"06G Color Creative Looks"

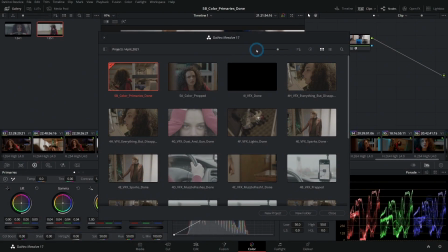0:04 All right, welcome back. We are going to be getting into some creative looks for color correction. We're going to do a little bit of an intro on just the idea behind creative looks, as well as actually put one on our movie. We're going to be working on project 5B color primaries done. Right click and import project.
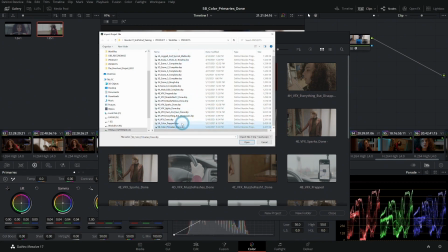0:22 Select that in the projects directory of our work files and hit open.
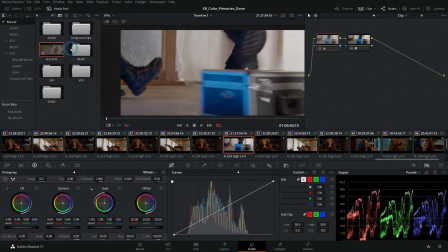0:27 And just like always, if you go to the media pool, select all of your folders, right click and say relink clips for selected bins.
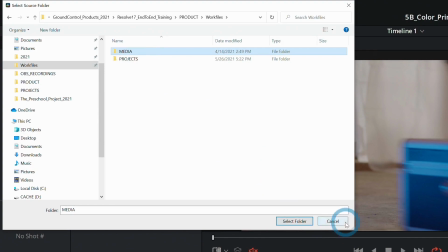0:35 Go to the work files and select media and hit select folder. Everything should come back and connect and be beautiful.
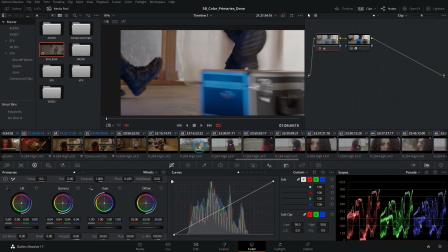0:41 Let's take a look at some creative color grading for our project. First of all, let's start out with just an intro to what we're talking about here.
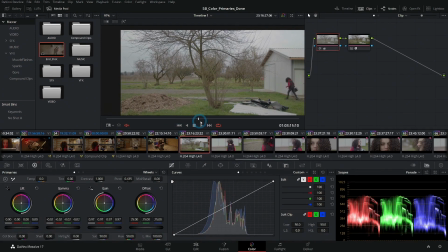0:50 Let's go to shot 58, just because this is a wide shot. There's lots of kind of different colors and tones and everything. And first thing let's do is select our second node here and hit Alt S to make a serial node. And I'm going to label this style.
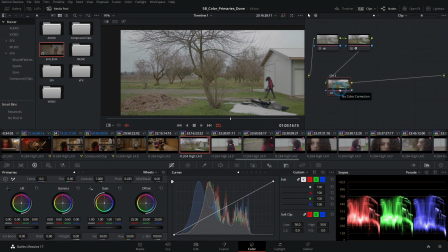1:09 And this is just so we can kind of talk about stylistic grading. So far what we've done, it depends on who you would talk to, but a lot of people would call that correction, color correction.
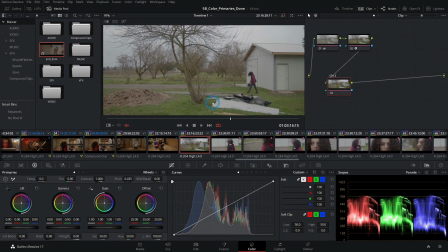1:19 And that's just making sure that there aren't any major problems, that things are exposed right, saturated right, everything looks like it should in normal life. That's what you would think of as a primary color correction. Right now, what we're going to do is make this look stylistic.
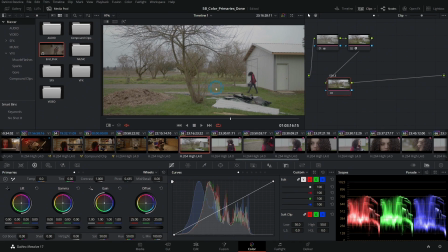1:35 Now, when I say stylistic, it means that it won't necessarily look real. The point is to convey a feeling. When you're talking about color theory, each color kind of means something. And probably the easiest way to look at this is just with this offset wheel.
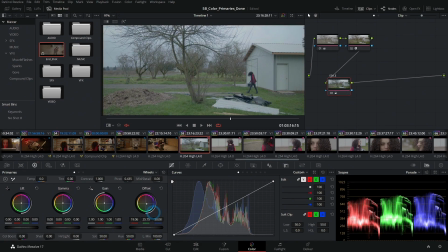1:49 If we take the offset wheel and we push this towards kind of this bluish cyan, a couple things start to happen. Obviously, everything turns bluish cyan, but this image starts to feel sad. It starts to feel kind of cold, not happy-go-lucky, right?
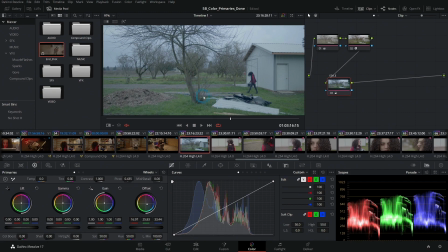2:06 If you were going to guess what time of year this was shot in, you might think, oh, well, this is shot in the winter. How warm is it outside? Well, it's probably pretty cold. One, because this is an overcast day, but also it's cast a little bit blue.
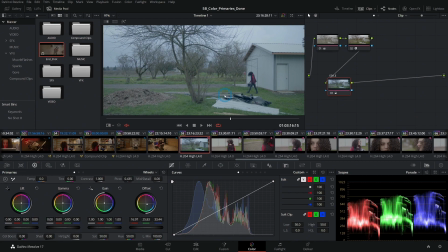2:21 So there's a lot of information that gets across just by a color shift like this. Now, on the other side, if we switch this more towards warm, this has a totally different feeling. It's the same shot, it's just one different thing, it's just one adjustment, and everything looks warmer. It looks more yellow.
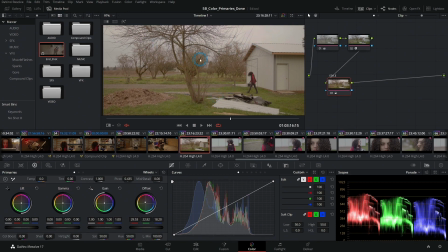2:40 So you might still guess, just because of the content of the shot, that yeah, maybe this is shot in winter, but maybe it's not quite as sad. Maybe things are okay. Maybe this is just a regular day. You never know. But it definitely gives you a lot different feeling than this blue tone.
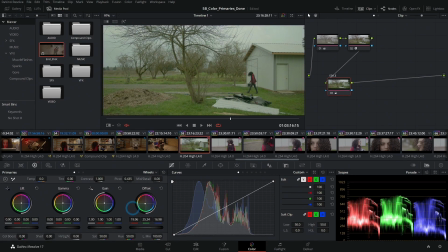2:56 And same thing if you push kind of towards green. You push towards green, it starts to feel a little unnatural, a little weird. This is why in The Matrix, they had the Matrix feel green, because it's not natural, right?
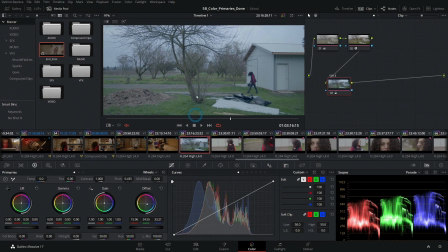3:09 And then the real world was more of a blue because it's kind of cold and raw, you know, that kind of thing. So really, any decision that we make here is kind of a big deal, because with color grading, you're not just making it look cool, you're actually building a feeling into your film.
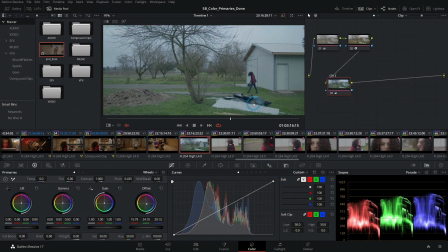3:27 So we need to make some decisions on what we want this film to feel like.
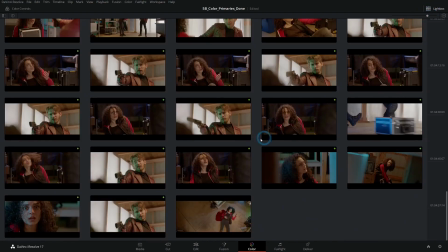3:32 I'll just right click and reset our node grade. Let's go back to our light box here. And let's think about our film.
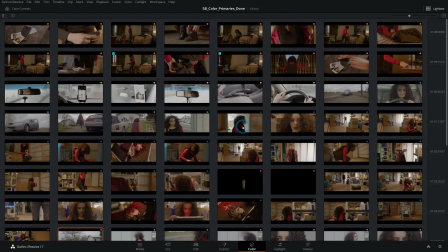3:39 Let's push this back a little bit. This whole story is kind of sad.
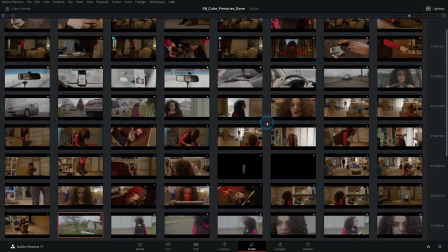3:44 It's pretty intense. You know, it's an action sequence. This girl's pretty desperate.
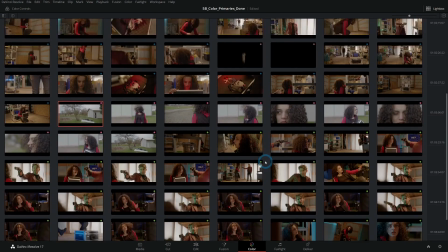3:51 She gets shot at the end. I mean, it's not a comedy, right?
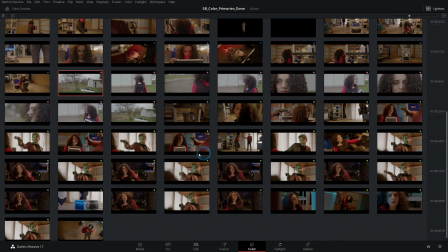3:57 So the color tones in this movie, we want to reflect the feeling of our movie. The other thing is that she's really uncomfortable this whole time.
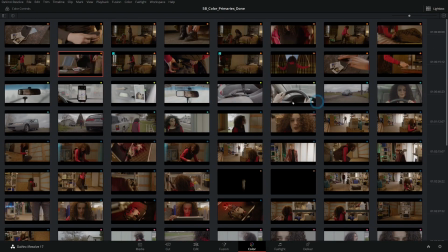4:05 She's nervous when she picks up the gun. She's worried all the way there. She's nervous when she comes in and finds the device.